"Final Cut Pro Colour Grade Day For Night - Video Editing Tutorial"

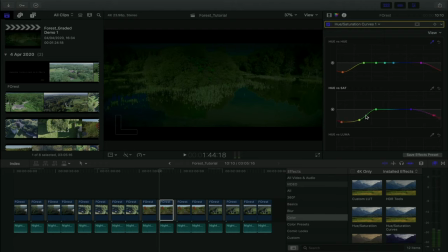So blended in with all the other little trees. And also all these trees, like the bulk of those trees, I'm just reducing the color, which likewise reduces the saturation in the water. And what's this do? This is just an extra component of that red tree, which we turned into a green tree.
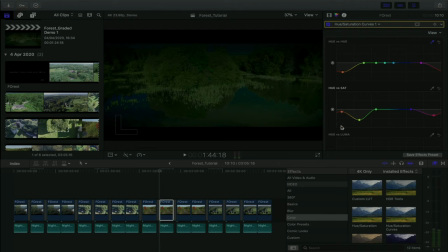As you can see, if you had red, you can also just desaturate it that way. So you should understand what your color curves are doing, your saturation curves. That's how you're manipulating an image. In terms of the hue versus luma, we targeted that sky.
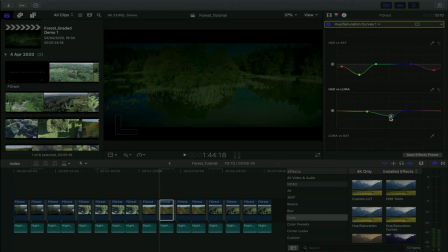And as you can see, we brought the luma down of that sky individually, and we got like a nice midnight blue. I really like how this looks. I think it looks fantastic. And that's basically all we did. I mean, like, there's not really much more I can explain at this point, because you guys are very familiar with my process.
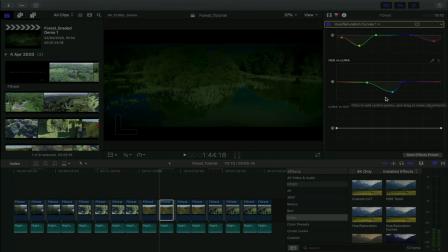You're very familiar with how I'm manipulating the image. This should really start to come together for you about how I'm manipulating different colors and different parts of the picture. So that's how you get a really nice hue saturation curve. What am I doing now?
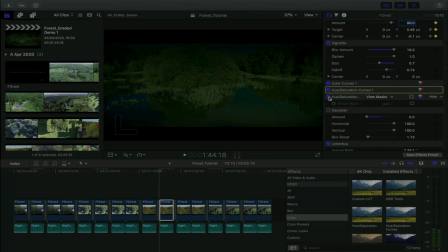I actually did another hue saturation curve. Let's go in. But as you can see, I did a shape mask and I just targeted the water here.
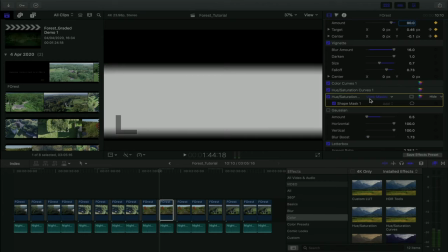And let me just tick that off.
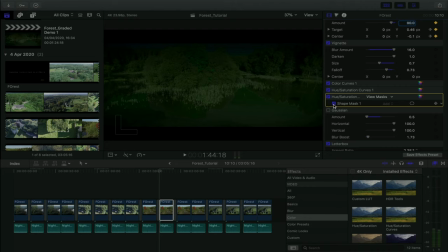As you can see, if I didn't, the sky would go green, but I wanted a blue sky, but I wanted the water to look slightly murkier. You know, there's like, this could be a nice effect. Again, for whatever reason, if your film wants to have this effect in,
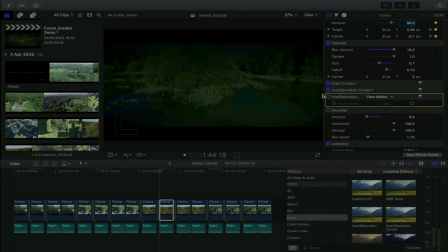because maybe it's more sci-fi, it's more vibrant, go for it. But again, I kind of wanted this to look more realistic and more seamless. So I kind of went for more of a swampy lake, because again, it's nighttime. It probably would look very swampy.
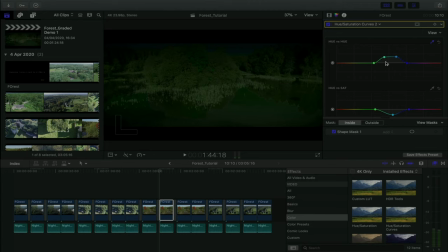So again, I just go into my inspector. All I did was I actually changed the hue of the water from blue to green. And I just removed some of the saturation from it. Some of you might decide to keep the saturation in because you might feel it blends better.
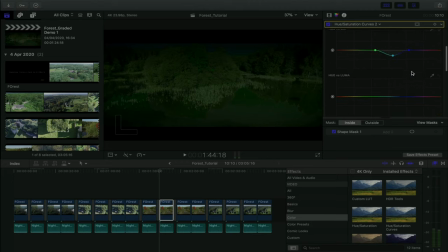I removed some of the saturation because I made the water look darker. But that's what I did there. I isolated the water and I applied my adjustments. Very similar to how I isolated the water back here. However, here it's more of a, you know, I did different things to it.
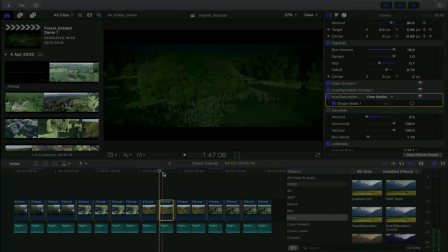But again, you need to think about isolating different parts of the image to, you know, make things darker, make them brighter, to kind of pull off that day and night look. And as usual, I blur the heck out of it so I can hide some mistakes that you potentially might make along the way.
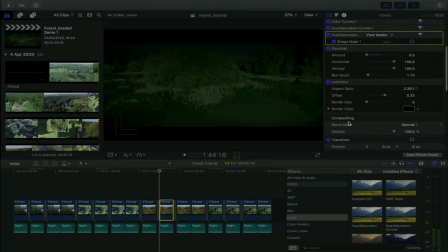Because again, this isn't like you're for a client. I just did this last night in about 2 hours. I did all four shots in about 2 hours. So, you know, this isn't perfection, but I'm just trying to show you a bit of an introduction and in how you do day into night.
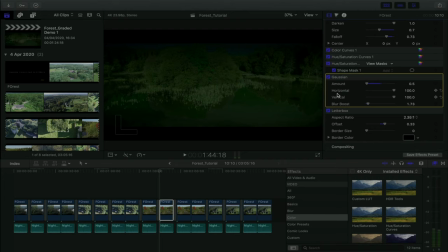And even though this isn't perfection, I think it turned out pretty damn well, if I don't say so myself.
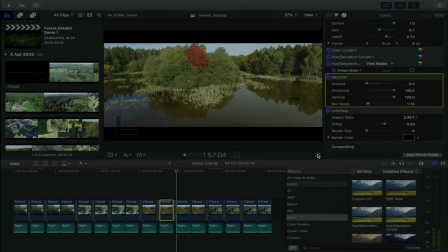So with those effects in mind, here is the before.
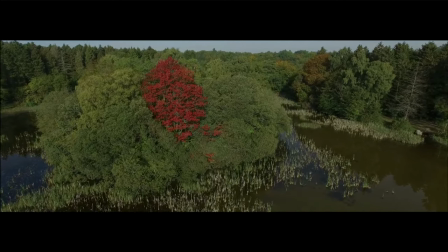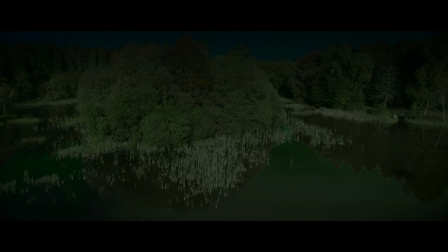And here is the after.
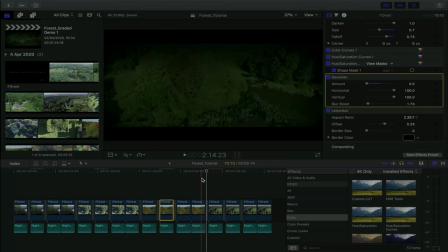I think my favorite thing is actually that I just changed the color of the tree. It blends in now. It actually sticks out a little bit, but again, because I kind of just rushed through it. If I had more time, you know, I could go into my saturation curves, you know, potentially, you know, I can kind of, you know, see if I kind of blends in maybe just a tiny bit more if I do something like that.
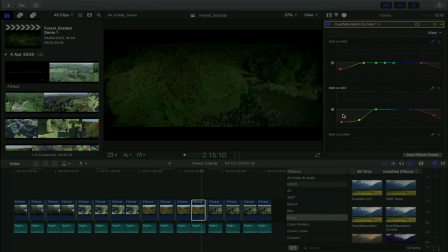There is ways to manipulate the image and make it work. This is our final shot.
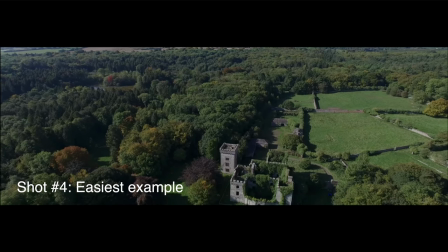And this is actually what I'd consider the most ideal condition. Why?
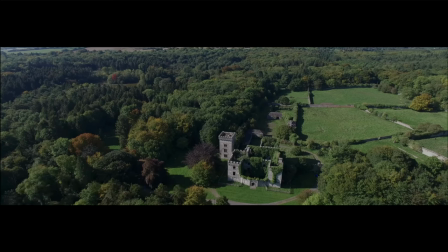It's not facing the sun. And that means there's no light bleeding into the image. I mean, there's obviously a tiny bit up here, but otherwise it's actually a pretty perfect image.